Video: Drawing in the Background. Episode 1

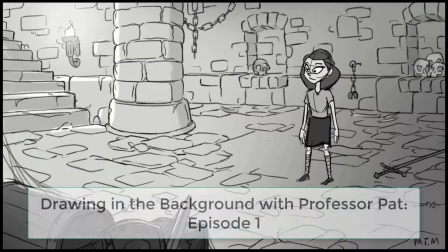(0:00)
Hello and welcome everybody to the first episode of what I'm calling Drawing in the Background.
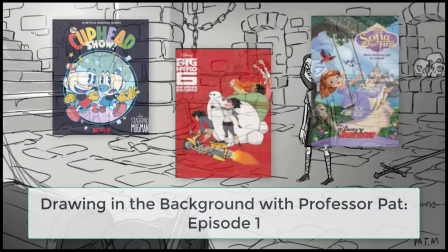(0:06)
So I am a background designer in animation. I also teach at CGMA.
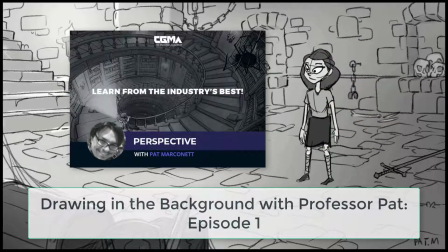(0:11)
I teach it's kind of a perspective for BG design class.
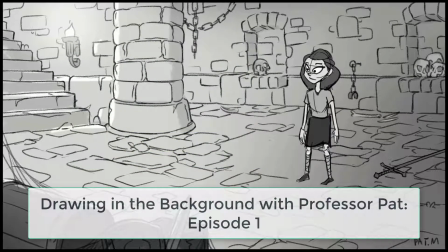(0:16)
This video in particular would be great for people during week 3 of my perspective class, where we were first starting to talk about how to set up 2-point perspective shots.
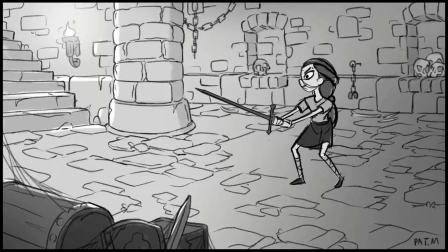(0:26)
All right, so for episode 1, I want to show you how I designed this kind of dungeon castle background around this animated clip. Now, I've on my own time kind of been experimenting with getting better at 2D animations,
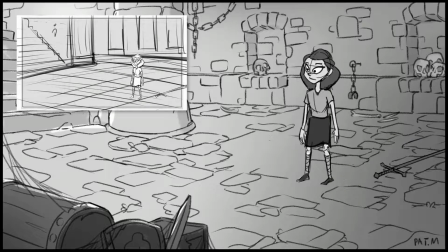(0:41)
but I'm not going to talk at all about how I animated her because I really know very little about animation.
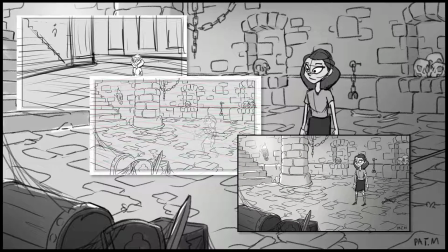(0:48)
But I am going to show you how I designed that background around her. All right, now let's get started.
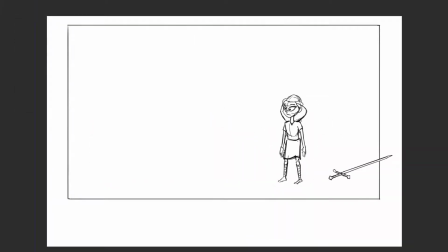(0:53)
So here we have the project. At this point, I just have the character animated, and I'm just gonna start drawing a frame around her to figure out where I wanna put the background.
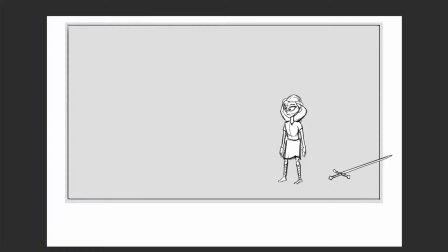(1:02)
Luckily, I matted her out with a white so that she will pop out from the background, which will make it a little easier to draw around her.
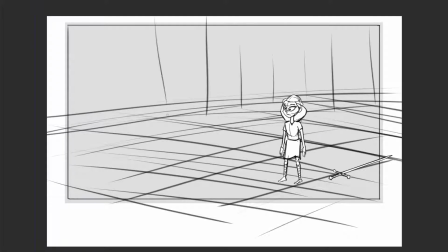(1:10)
And to start with, this is just kind of almost like a thumbnail stage where I'm just kind of scribbling out the general perspective so I can get a better idea of how I wanna set up
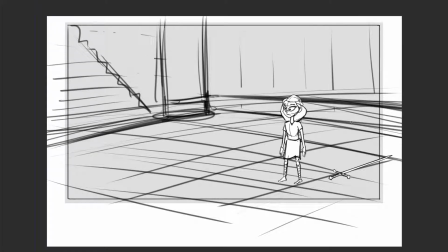(1:18)
the camera, what I wanna put in there. But I wouldn't even call this like a rough stage. This is like a pre-rough stage where I'm really just kind of figuring out the camera shot.
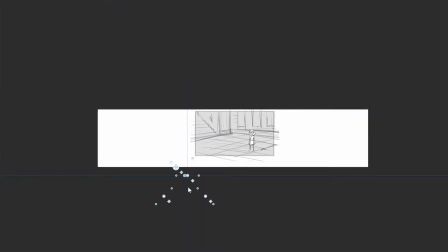(1:26)
And now from that, we can extend the canvas and start to figure out the perspective.
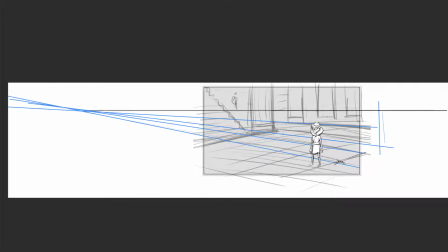(1:32)
To figure out the perspective, the best way is just to start drawing lines off of your sketch, kind of see where they converge.
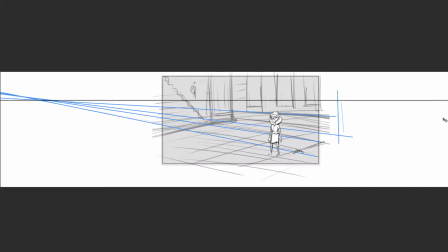(1:38)
And that'll kind of tell you where your eye level should be. And then on that same eye level, you can plot out your other vanishing point.
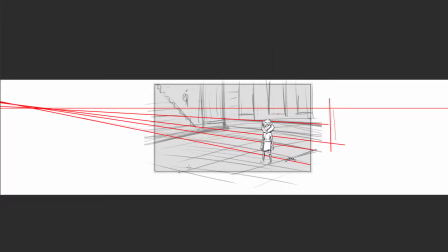(1:47)
This particular demo, we're just going to be doing a simple 2-point perspective setup.
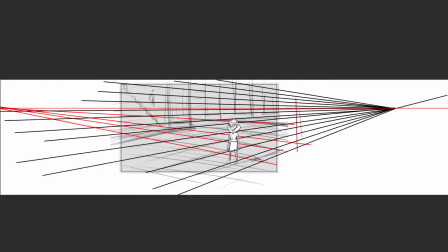(1:53)
I'm not going to get too complicated with it. And really the important thing with 2-point is to make sure that your vanishing points are far enough apart.
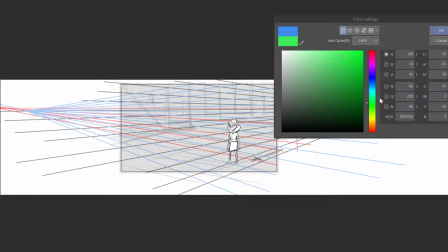(2:00)
If they're too close together, you're going to get weird distortion.
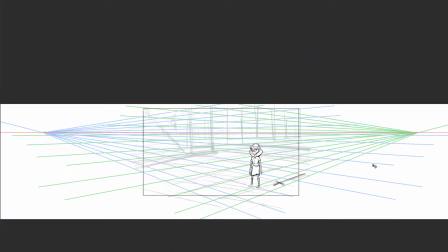(2:03)
In my class, I discuss a little bit about how different perspective setups will get you different camera effects based on how close the vanishing points are together. But kind of a rule of thumb is just make sure that they're wide enough apart where it's about the length of your canvas and then another half a length of your canvas.
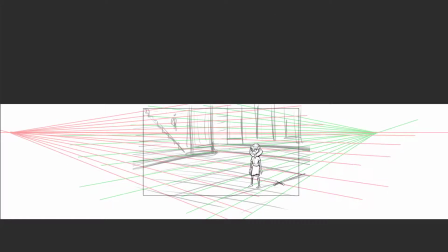(2:19)
And that's usually a safe distance without getting into the cone of vision stuff. All right, so now I'm just kind of organizing my layers a little bit and I'm gonna start the actual rough.
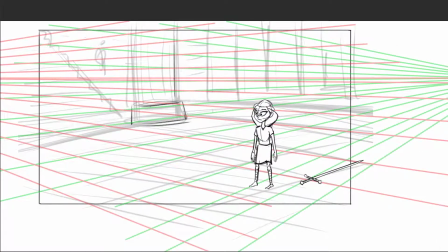(2:30)
And now that I have the perspective to work off of, that's gonna make it a lot easier to make sure that the rough is nice and accurate and feels like it's in a concrete space. So we're just doing these really quick, just kind of sketching out areas.
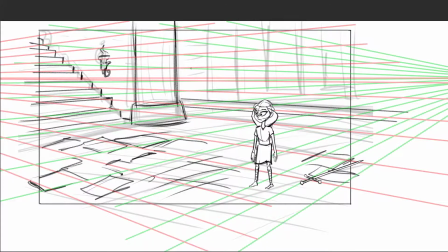(2:45)
When I go to clean it up, I can refine some of that, but really just to get the basic composition, make sure that things feel like they're converging correctly.
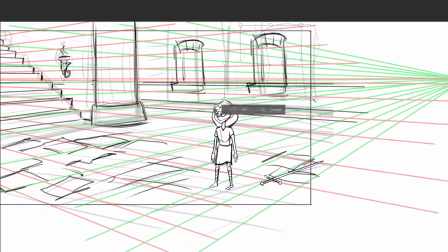(2:53)
I know I'm gonna want some kind of stones on the ground, and that back hallway will have some cool little nooks. I'm just copying and pasting since we're gonna redraw it anyways. Let's put some skulls in there, that'd be fun.
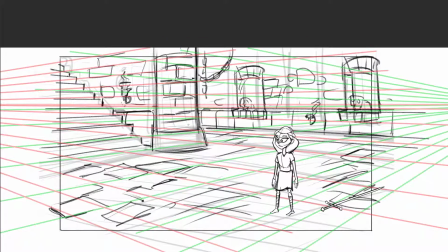(3:13)
All right, we're just about done. I think we have a pretty good idea of what we want to do. This composition I was trying to get done in just a couple hours, so I didn't really labor the design too much.
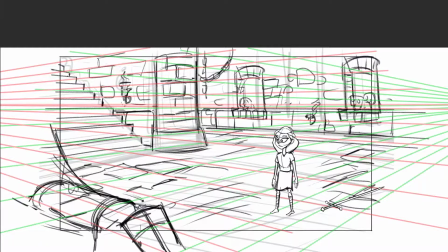(3:26)
It's more just about getting something that's going to work for this particular shot. And I wanted a nice foreground element.
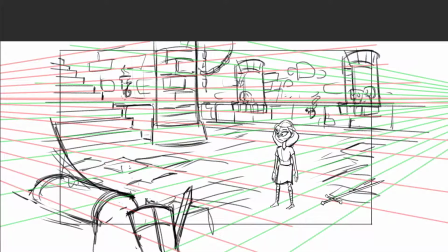(3:33)
What that does is it kind of helps push the viewer's eyes back towards the character.
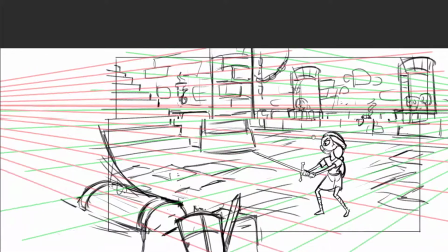(3:39)
It's really easy in compositions for the character's eyes to kind of get stuck in the corners,
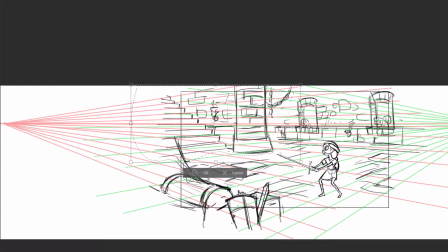(3:44)
so this will help a little bit with that and really try to point you right to where we want you to look. Cool, and right there, if you notice, the sword tangents that pillar, which I don't want. So I'm going back and adjusting some things a little bit to see if I can give that
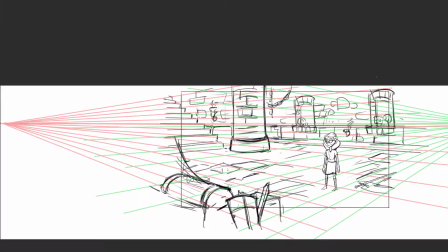(4:03)
character a little more room to act without interfering and creating bad tangents.
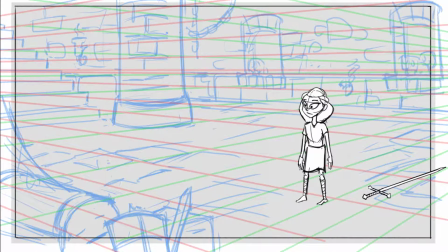(4:11)
Cool, now that we're done with that, we don't need to see the large canvas, so I'm gonna shrink that down. I like to make my rough layer blue, so when I draw on top of it, the rough doesn't get, I don't get confused with the final line work.
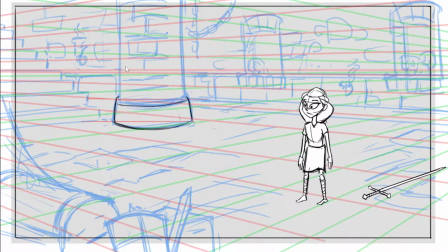(4:25)
And then I'm just gonna start cleaning it up on some new layers. I'm gonna start with that column just because getting that to feel right with all those
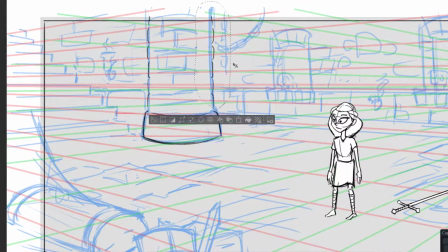(4:34)
ellipses is going to be crucial to kind of making everything else work correctly. So sometimes I'll just start with kind of the hardest part that I want to nail. And I'm not going to over labor this drawing.
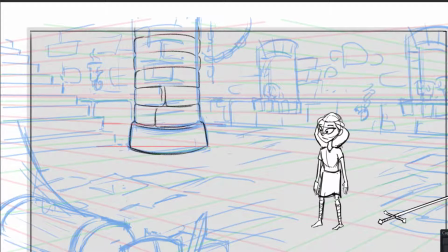(4:47)
I'm going to keep it pretty simple just to get it done quickly. and just kind of indicate some of that brickwork. This is a tricky part just because each row of bricks is basically a ellipse that's slightly more open than the previous.
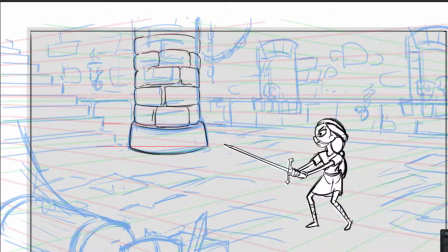(5:01)
And so kind of laying it in is important. And it's a little bit off perspective, but I think it kind of works for this style to kind of push some of those curves a little bit more than they would be if I was going for like a hyper realistic style.
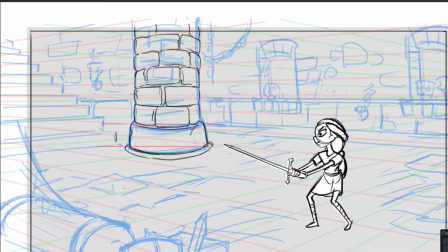(5:17)
So I think it'll work. All right, I'm gonna throw in those stairs.
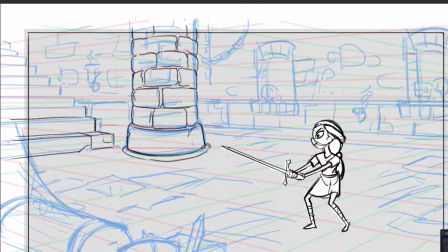(5:22)
The important thing with stairs when you're dealing with perspective is if the stairs are below your eye level, you're gonna see the top surface of them.
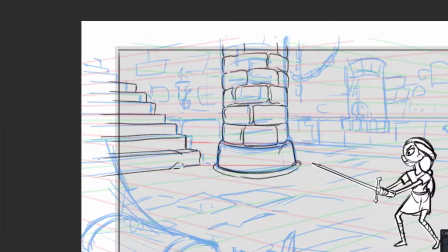(5:30)
If they're above your eye level, you just see the side. So once you pass the threshold of the eye level with stairs, they get really simple to draw.
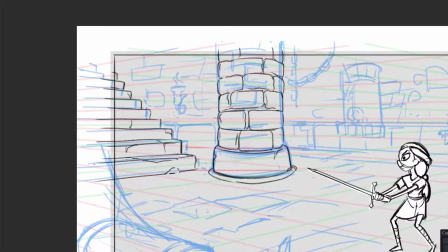(5:39)
But if they are below the eye level, we definitely do need to see a little bit of that top plane, which you can see in those top two steps.
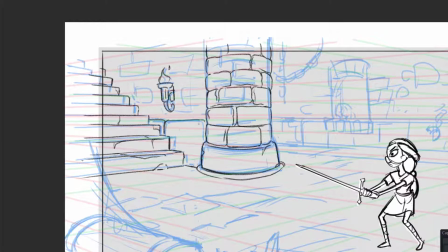(5:47)
I'm gonna throw in a little candle on the side. I think later on I might animate that fire just so it all feels like it's moving.
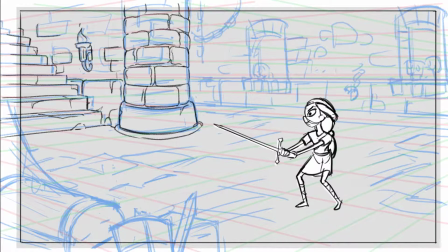(5:56)
And at this stage, I'm just throwing in some brick patterns. I don't want to go overboard and draw every single brick like I did with the column. I'm going to keep the walls a little sparse, just enough bricks to kind of, for you to get the idea of what's going on.
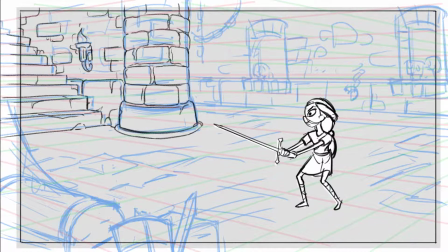(6:14)
I'm also playing around with like having varying sizes of stones in that wall.
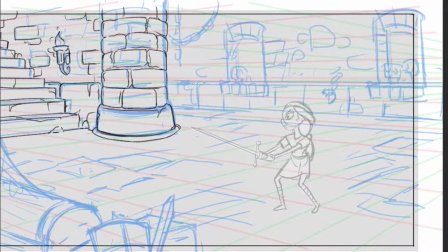(6:20)
So little bricks and big bricks, just to kind of make the design a little more interesting. All right, working on those nooks. It's in the background, so there's even less detail. I'm just trying to kind of indicate it. There's lots of kind of broken lines and where the corners are open.
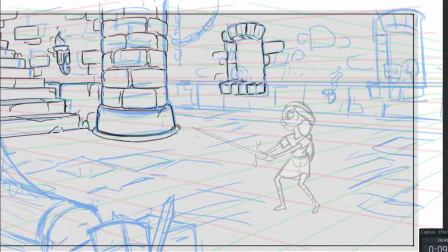(6:41)
We don't really need to draw every single line to be completely closed off. We can keep it pretty simple, like a pencil sketch. I think I'm using a pencil brush, which has kind of a cool look to it and definitely helps make it work when you're doing a simpler background design.
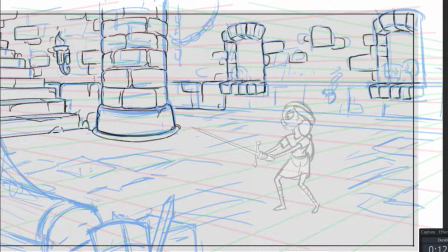(7:02)
All right, just throwing it in there. I use very few layers at this stage. I'm kind of keeping it all together, especially when you're doing scenes like this where there's like weird brickwork and everything kind of overlaps everything else.
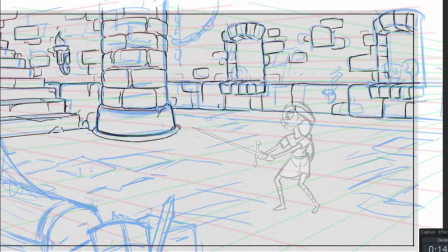(7:15)
Sometimes it's easier to keep the layers to a minimum just so you have a lot of freedom to erase and draw over things as needed,
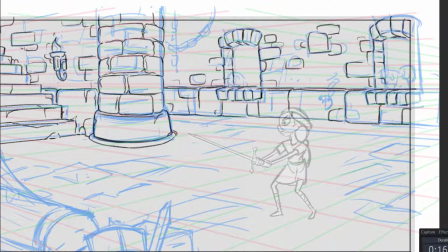(7:23)
and you're not tied down to figuring out like which layer you're on so that you can delete the proper layer. That can become kind of a nightmare. But for this stuff, now that I'm adding some extra stuff on top of the wall, that will be on a new layer. And so I'm gonna have some chains, and maybe there were people tied up to these chains a long time ago,
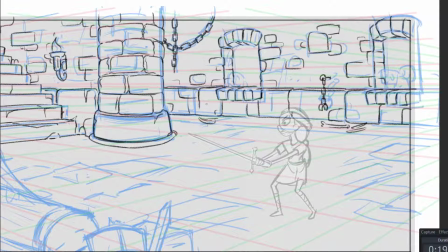(7:43)
so there's a couple bones laying around, and I'm gonna put some skulls in those nooks. Some bad stuff probably was going down in this dungeon a long time ago.
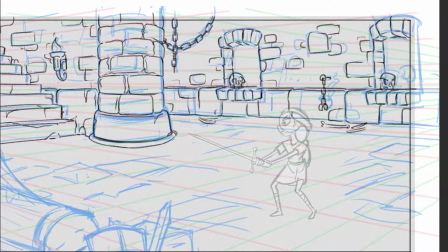(8:00)
And going into this, I didn't really have a concrete idea of exactly what I wanted to. I just wanted to, get in there and draw. I knew the basic environment, so a lot of this stuff I'm thinking of as I'm going.
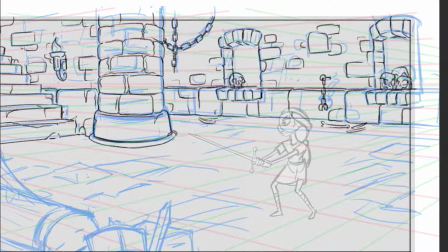(8:13)
Now, if you're working on a production, you'd have pre-designs and you'd have scripts and storyboards, and you'd have a lot more to work with.